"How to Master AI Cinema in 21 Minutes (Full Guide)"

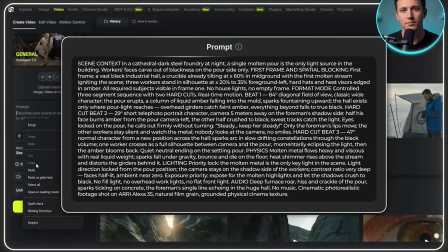(12:25)
So I'll paste in this prompt and hit generate.
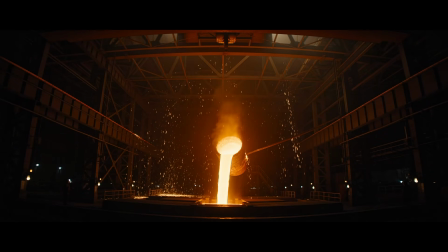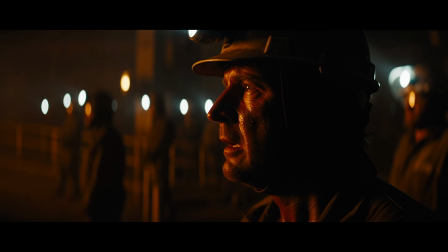(12:33) Steady! Keep her steady!
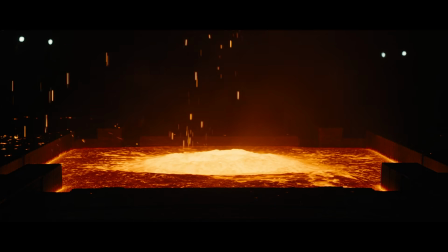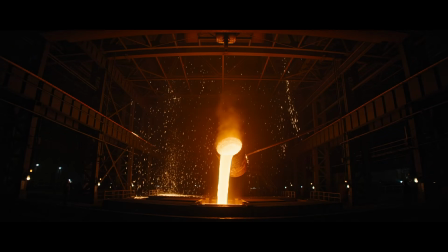(12:42)
Got a really detailed video of a metal workshop, all dark, with the orange molten metal as the main focus.
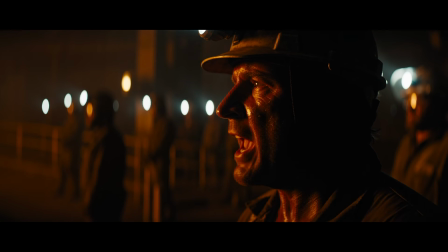(12:47)
And it's the only light in the entire building. No ceiling lights, no lamps, nothing else anywhere in there.
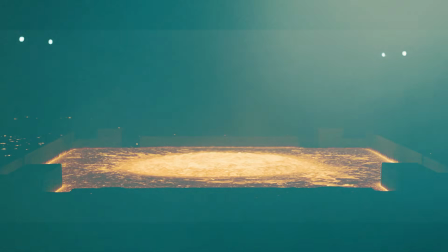(12:52)
That's the one thing I told the lighting block, and it does all the work. Next up, I'll keep the settings the same and paste in this new prompt.
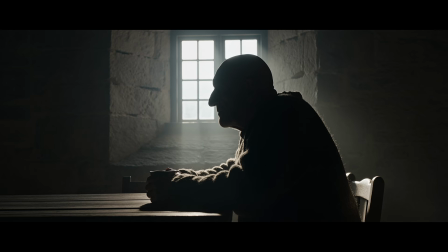(12:59)
In this one, we can see an old man sitting in a room all by himself, and the video is split into 3 equal 5-second chunks with different lighting on each one.
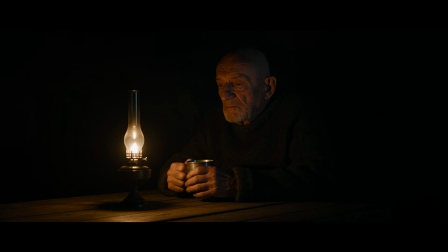(13:07)
The only thing I changed between each of the scenes is where the light source comes from.
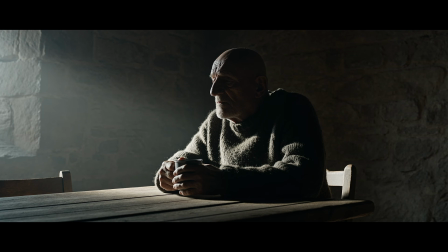(13:11)
In the first one, I put a window off to his left, so half his face is bright and half is dark, and he comes out looking stern like somebody is questioning him.
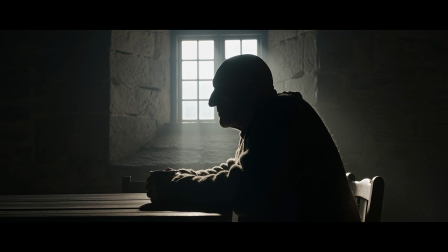(13:18)
Then I moved that same window directly behind him, so his face goes almost black with just a bright line around the edge of him, and now you can't tell what he's thinking at all.
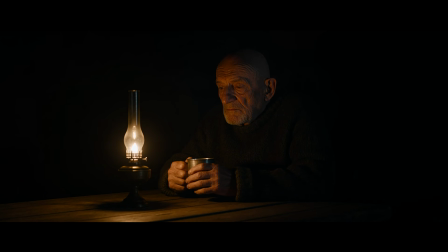(13:25)
And the last one is at night with a single oil lamp on the table just below the frame, so the light comes up at his face from underneath and he ends up warm and tired.
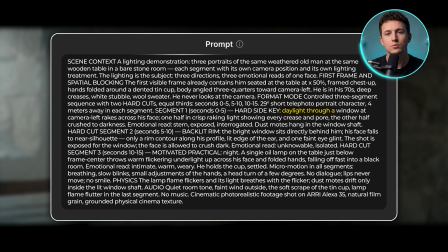(13:33)
There's one more thing all 3 of these have in common, which is that you can always point at the thing making the light, also known as the light source. A window, then the window again, then the lamp, and how you control that depends on what you're after.
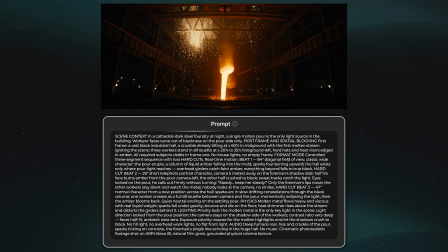(13:43)
If the light stays the same the whole way through, you can write it once in the lighting block, like I did with the Foundry.
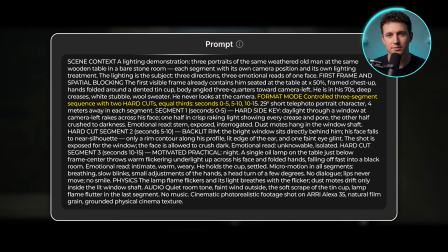(13:48)
And if you want it to change partway through, you have to break the video into segments and write the lighting into each one separately, which is what I did here. As you saw, decision 4 is about where your light comes from, and it can change the whole feeling of a scene without you touching anything else.
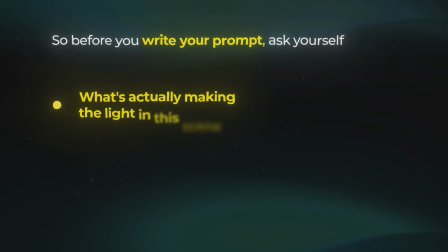(14:01)
So before you write your prompt, ask yourself what's actually making the light in this scene, and which side of your subject it should be hitting. But there's a decision I've been making in every single prompt since the start of this video, and I haven't mentioned it once yet. So decision number 5 is which colors are allowed in your shot, and the whole trick is taking colors away rather than adding them.
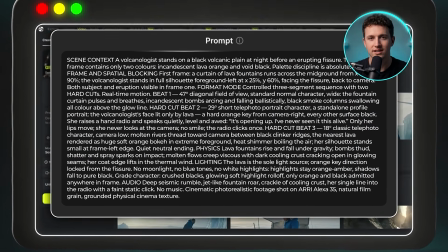(14:18)
For these generations, everything stays exactly where it is, so I'll paste in the first prompt and hit generate.
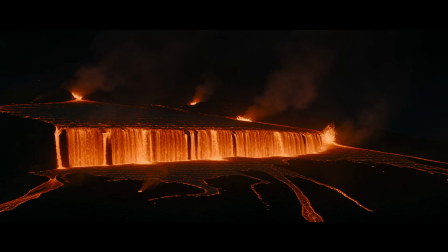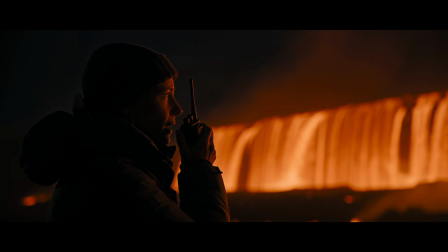(14:29) It's opening up. I've never seen it this alive.
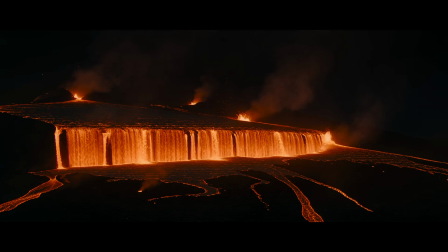(14:37)
There are only 2 colors in that entire video, orange and black, and nothing else was allowed in anywhere.
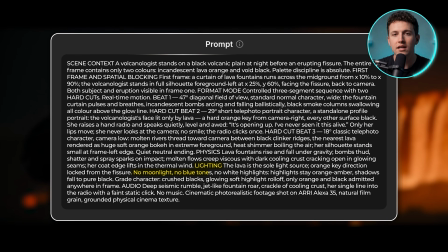(14:42)
That's written into the lighting block as a list of things it isn't allowed to do. No moonlight, no blue tones, no white highlights, and the shadows go all the way to pure black.
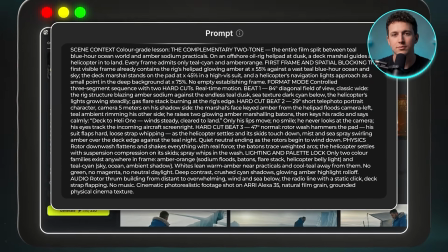(14:50)
For the next video, I'll paste in this prompt and see what it gives us.
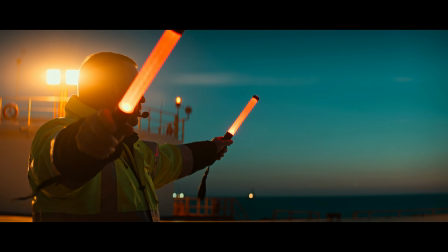(14:57) Deck to Hy-Vee 1, wind steady, cleared to land.
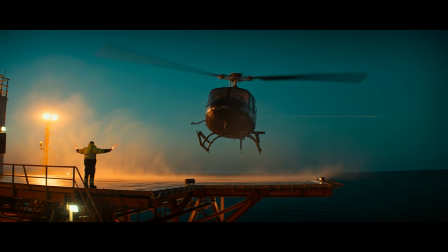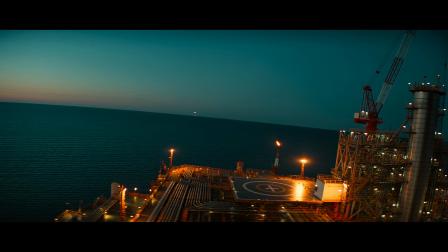(15:07)
In this shot, the contrast between the tealish blue and the bright orange is very noticeable,
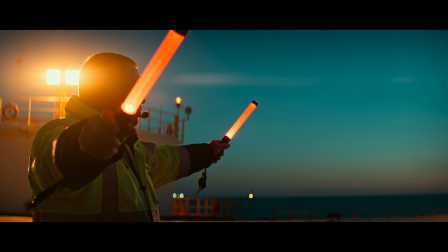(15:12)
and the natural things in the video like the sky and the ocean are all that tealish blue, while everything man-made,
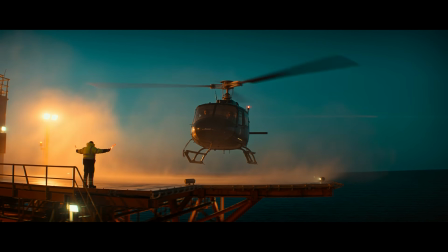(15:17)
such as the lamp lights, the glow sticks, and the warning lights on the helicopter, are all orange. So it makes a really nice distinction, and the whole shot ends up looking great.
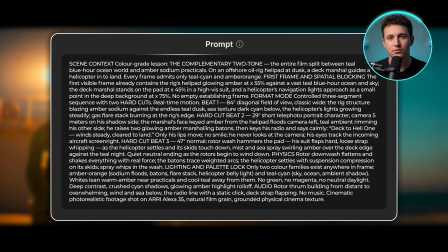(15:24)
And again, I've also described which colors to absolutely not include, so no green, no magenta, no neutral daylight are in the video.
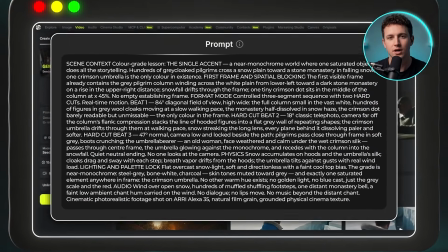(15:31)
For the last one, I'll paste in the third prompt and leave everything alone.
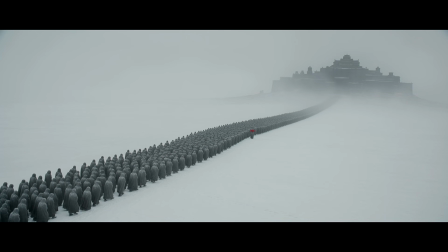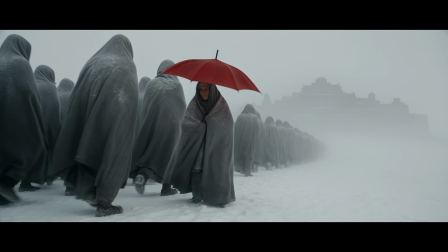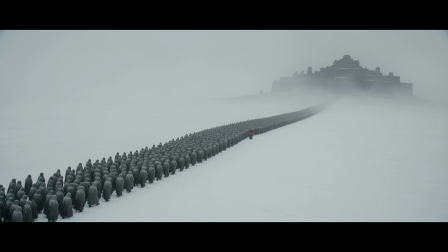(15:49)
Here I drained the whole thing down to gray, steel, bone white, and charcoal, and I even made the skin tones gray as well.
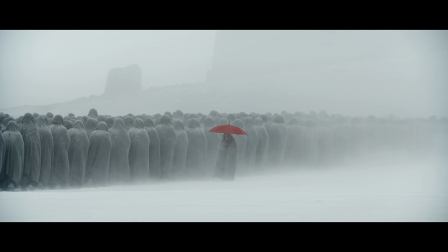(15:55)
Then I let exactly one saturated object exist in the entire frame, which is the red umbrella,
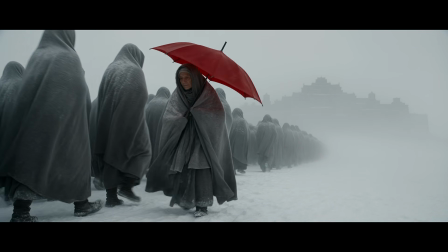(16:00)
so it stands out sharply against everything around it, and that contrast makes the umbrella more noticeable in the frame. So to color grade a video like these, you first have to pick your color tones for the shot beforehand, not after.
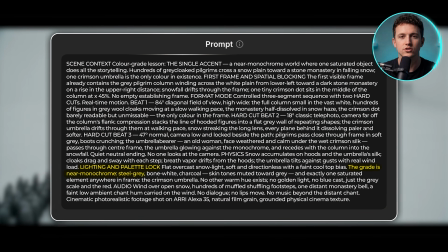(16:10)
Then you can write them into the prompt under the lighting block, or under a combined lighting and palette block, like I used on these last two. And make sure you say which colors to leave out, because removing colors is more important than adding them.
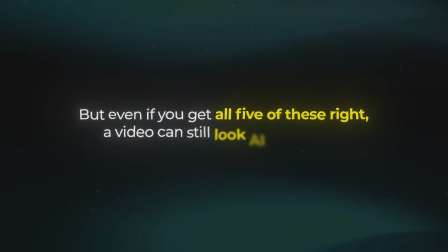(16:20)
But even if you get all 5 of these right, a video can still look AI generated, and it's got nothing to do with any of the blocks I've shown you so far. Next decision is making it look like a real person was holding the camera, and it comes down to including mistakes on purpose.